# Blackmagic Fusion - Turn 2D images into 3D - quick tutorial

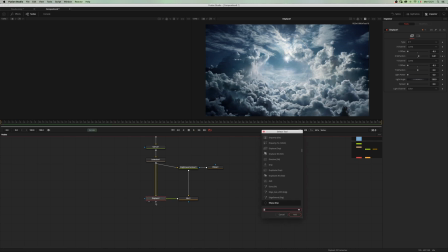4:12 Let's add a twitch macro, and let's use our twitch size offset to animate the scale. So first off, we want to get rid of
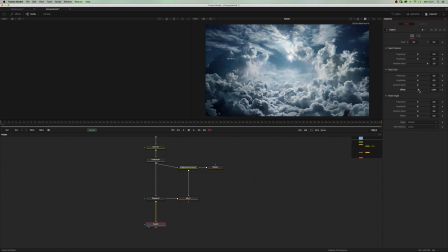4:29 that edge warping and maybe scale something like so. Maybe we can do something a little bit more obvious, something like this.
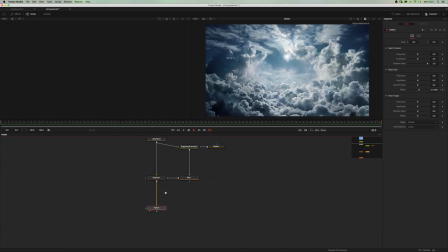4:46 Yeah, and since we are using the twitch macro, we can add a little bit of shakiness to the camera and maybe some angle, so that we have a kind of natural camera shake.
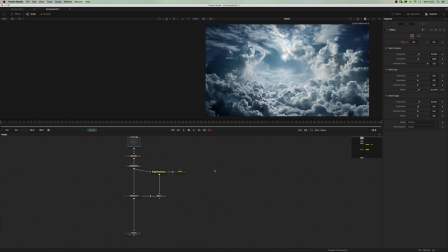5:05 Move on to the next step and add a text node and connect it to the displace here. Let's choose a better font
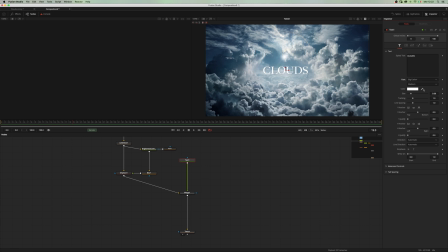5:25 like this one and maybe change the color and the size like so. You can move to the letterbox and move the image a little bit
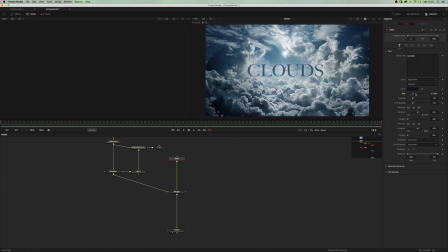5:43 and maybe make the size, make the font a little bit bigger.
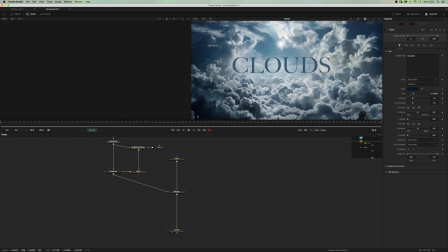5:49 Okay, let's see what we have. Now we want to use the image itself to create some kind of occlusion, and let's use
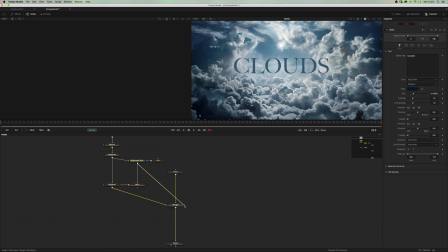6:05 the brightness contrast inside of our mask input. Let's move into the common tab of the merge node and select luminance. If we play with the low and high, we end up with something really nice.
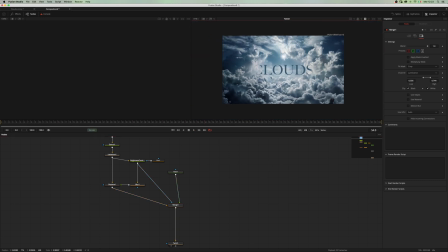6:24 Okay, so now, before moving on, I want to add a gamut node.
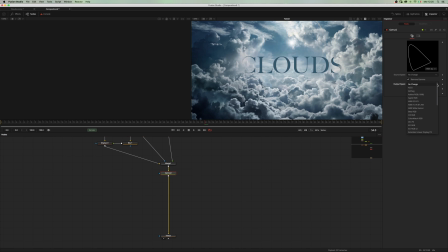6:32 And I want to add back my gamma. And now I want to add a lens flare to add some depth. So let's add an LF control. By the way, if you don't have the LF tools installed, you can go to Reactor and
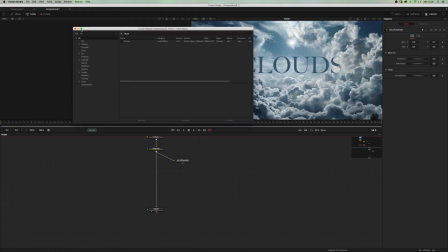6:51 install LF tools just by clicking here, and feel free to support me while doing so.
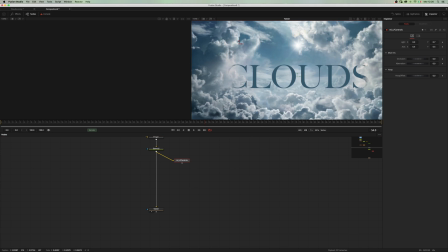6:57 And animate our lens flare.
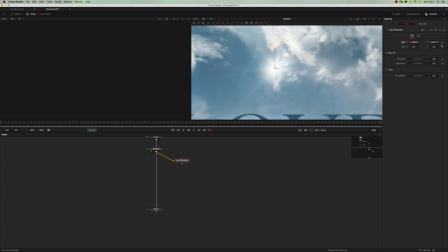7:04 Let's move to the beginning. Okay, let's add one keyframe here and one at the end. And as you can see, it will be good for all our animation. Okay, now let's add a LF glow.